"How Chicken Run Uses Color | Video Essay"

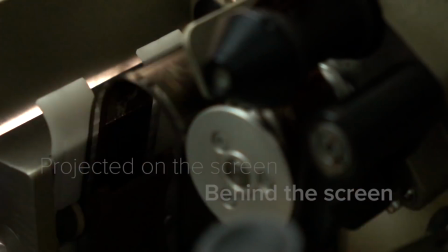[0:00]
Hi guys, and welcome to Projected on the Screen Behind the Screen.
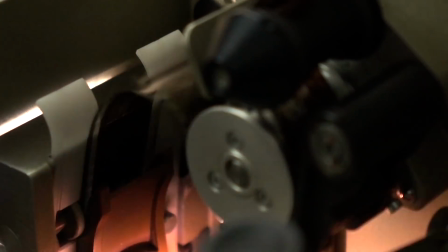[0:04]
Michael here, and today I'd like to talk about one of my favorite movies of all time, Chicken Run.
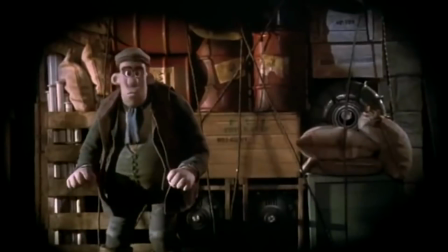[0:10]
But mostly what I'd like to talk about is how Chicken Run uses color to show the growing relationship between Ginger and Rocky as the film progresses.
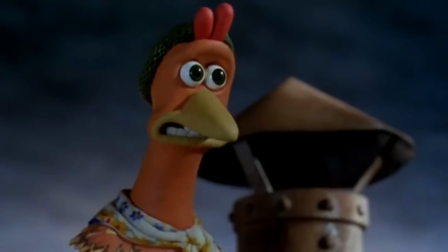[0:19]
Chicken Run was originally produced in 1997 and was one of the first major productions from Aardman Productions,
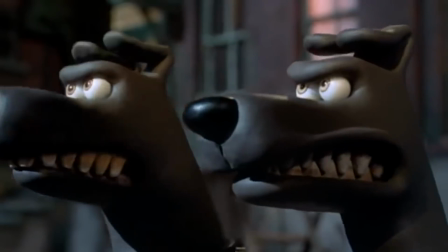[0:26]
which is clearly defined by the beautiful animation that we see throughout the film.
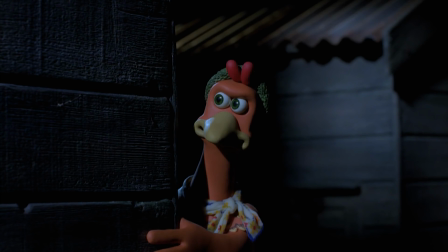[0:31]
If you were to take Chicken Run and take each scene and bring it down to its core colors,
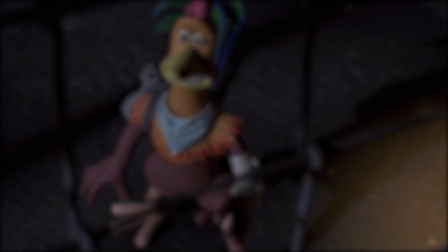[0:36]
what you'll be able to see is a slow progression from cold, dim colors into warmer,
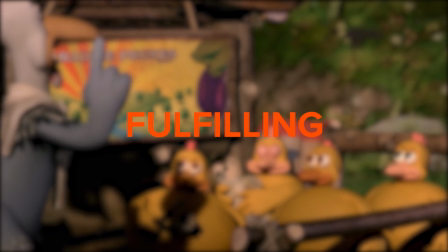[0:41]
more fulfilling and lovely colors.
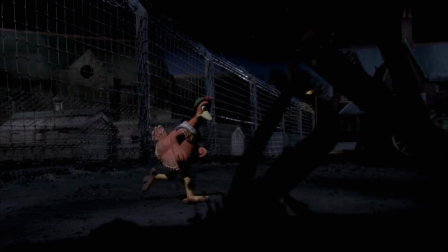[0:43]
If we were to look at the first scene in Chicken Run, where we have the chickens running away from the angry lady who's trying to make them into pot pies,
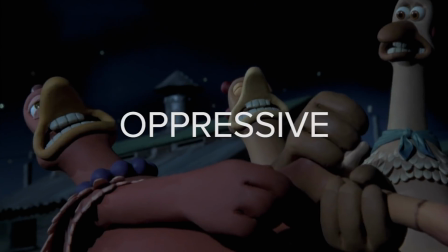[0:51]
what you'll be able to notice is there's a lot of metallic and oppressive colors, creating a sense of loneliness and despair.
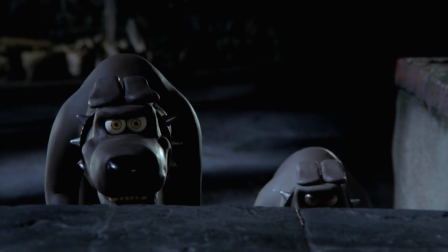[0:58]
This is present because it reflects Ginger's inner feelings, due to the fact that she doesn't have Rocky yet in her life.
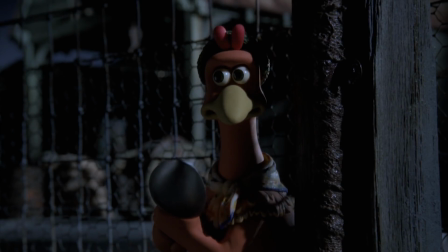[1:05]
The cold, oppressive colors that symbolize loneliness can be clearly reflected in her face,
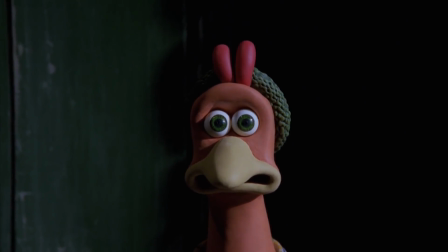[1:10]
and how Aardman Animations has beautifully animated these lonely and despairing expressions onto her face also.
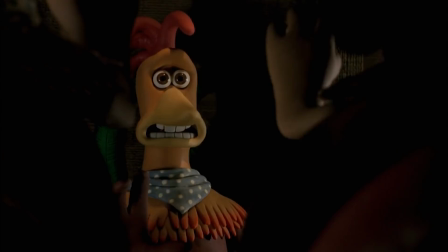[1:17]
Now this contrasts greatly to when Rocky is introduced. Let's look at the meeting scene as an example, when they're all sitting in the chicken coop.
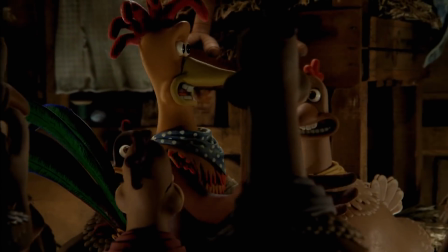[1:25]
But also, I'd like to bring your attention to how the characters are framed within this scene.
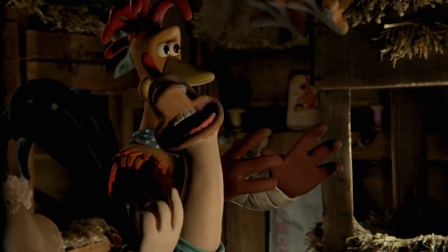[1:30]
Here we can see the camera in a medium shot with all the chickens within view,
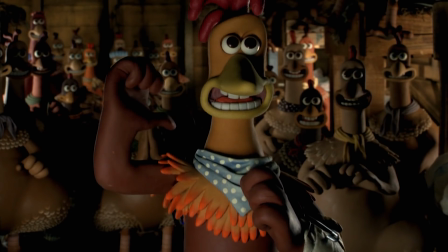[1:34]
making plans, but Rocky and Ginger being in the central point.
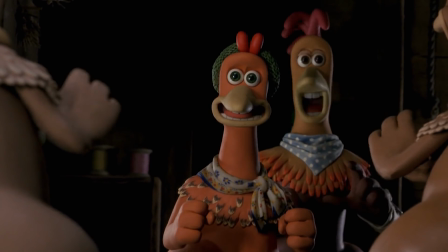[1:39]
Now, within this scene, the predominant colors that can be observed are red and orange.
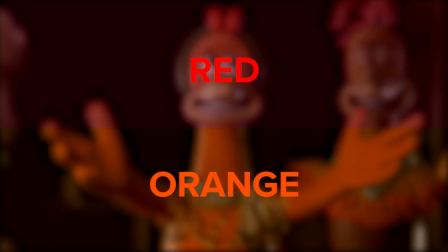[1:44]
Now, a lot of people would say this is just consequential because chickens are most commonly these colors.
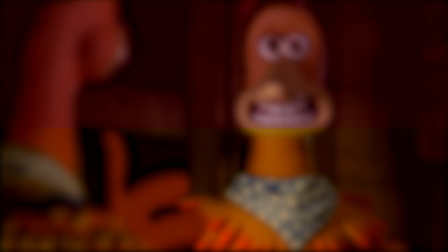[1:48]
However, I'm here to disagree with that. If we look into Egyptian history,
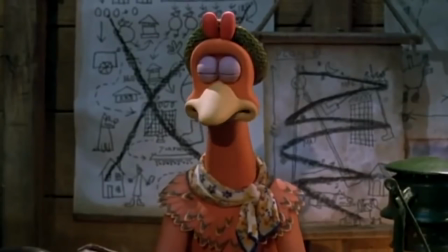[1:53]
what can be observed is that red and orange are very commonly associated with feelings of love and passion,
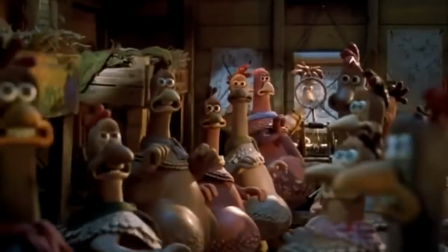[2:00]
as is common within Egyptian culture. I believe that Aardman Productions translated this and adapted this into the Chicken Run movie,
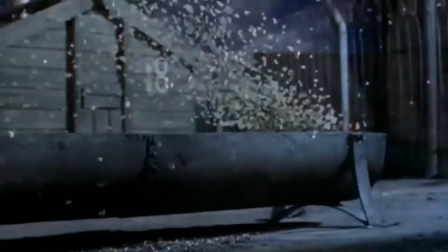[2:08]
using the Egyptian emotive color schemes to apply to Chicken Run the movie. Now later on in the film, there's a moment of despair for the characters.
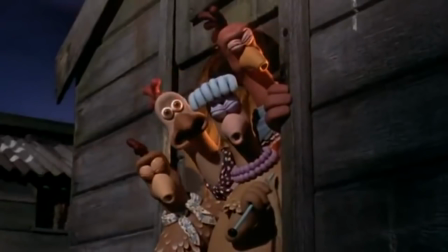[2:17]
This is the one moment where we see the most arduous turmoil between Rocky and Ginger's relationship.
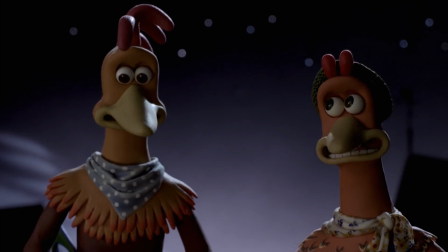[2:22]
Straight away, what can be observed is that the colors are much more dim. I also want to bring your attention once again to the framing.
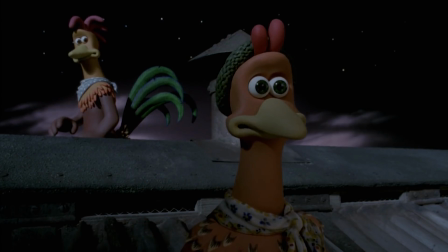[2:30]
Rocky looks lost, lonely. He's made to look small in this frame.
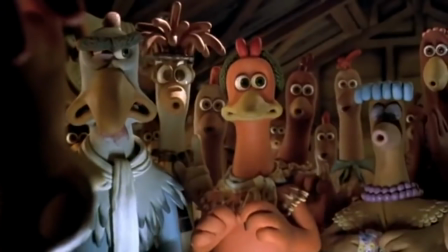[2:34]
This is because he himself is lost and lonely, and this sort of expert filmmaking could only have been achieved through Aardman Productions.
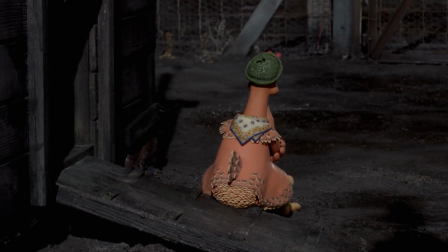[2:42]
Now, when we look back at Ginger, suddenly it can be observed that the Egyptian love colors of orange and red aren't so present anymore,
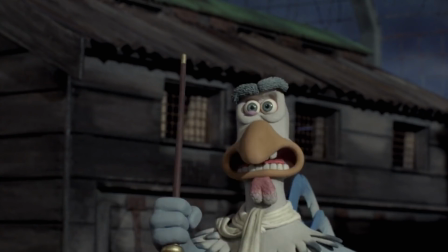[2:50]
instead being replaced by darker, dimmer colors. Now, one of the main characters I want to look at is the old man chicken who once was a colonel.
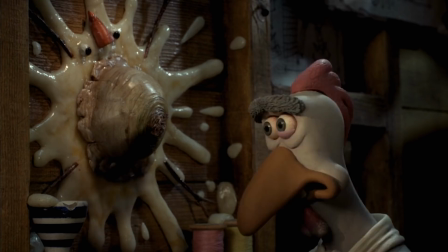[2:59]
This character, in my opinion, acts as a very deep and intrinsic metaphor for the struggles of the Vietnam War.
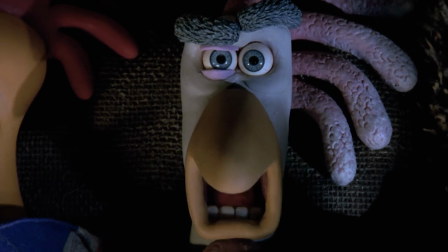[3:06]
Now, look at the colors that are present within the General Chicken. What can you see?
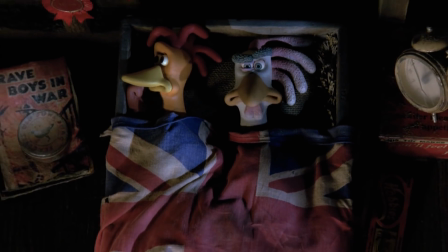[3:13]
Mostly black, white, and red.
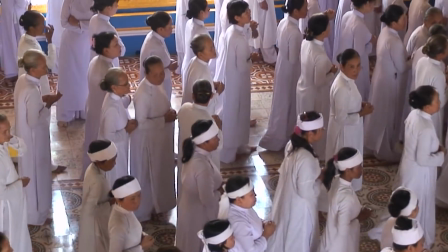[3:16]
Now, if we were to look at Vietnamese culture and look at the relevance of black, it is in fact true
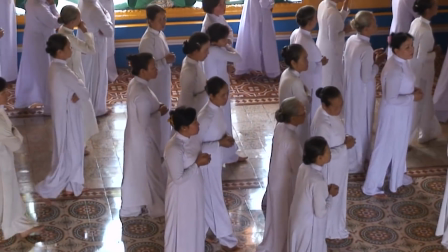[3:22]
that black in Vietnamese culture truly symbolizes the struggle of the Vietnam War according to that culture.
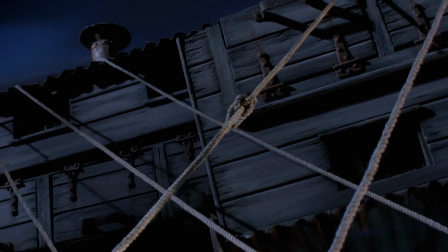[3:30]
Now, the final point that I would like to raise is in the final scene where the chickens escape in a large mechanical chicken.
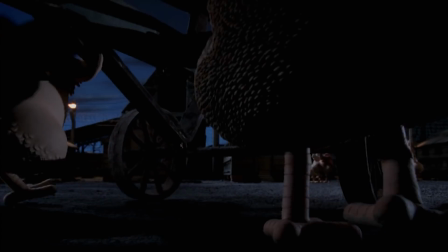[3:37]
Once again, the colors that can be most clearly observed are the orange and the red.
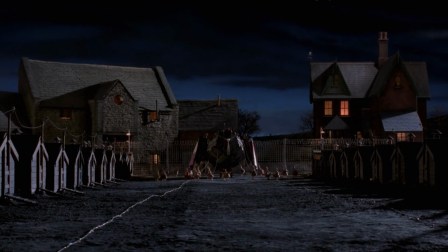[3:43]
This is to show the group love of the chickens towards the mechanical chicken, as the mechanical chicken is a metaphor for their want for freedom and escape.
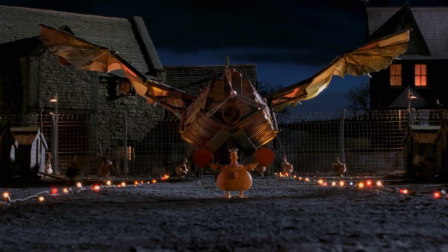[3:53]
And so, in turn, the chickens love the mechanical chicken.
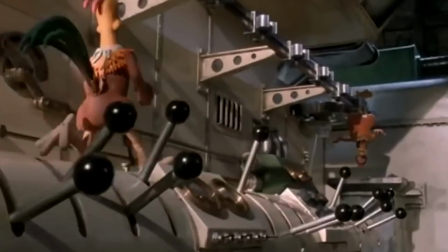[3:57]
And at the end of the day, when you think about it, this entire film is focused on love between chickens and other chickens.
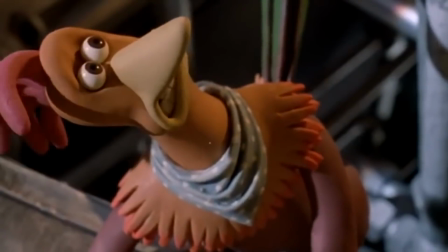[4:04]
And that is why Chicken Run is my favorite film of all time.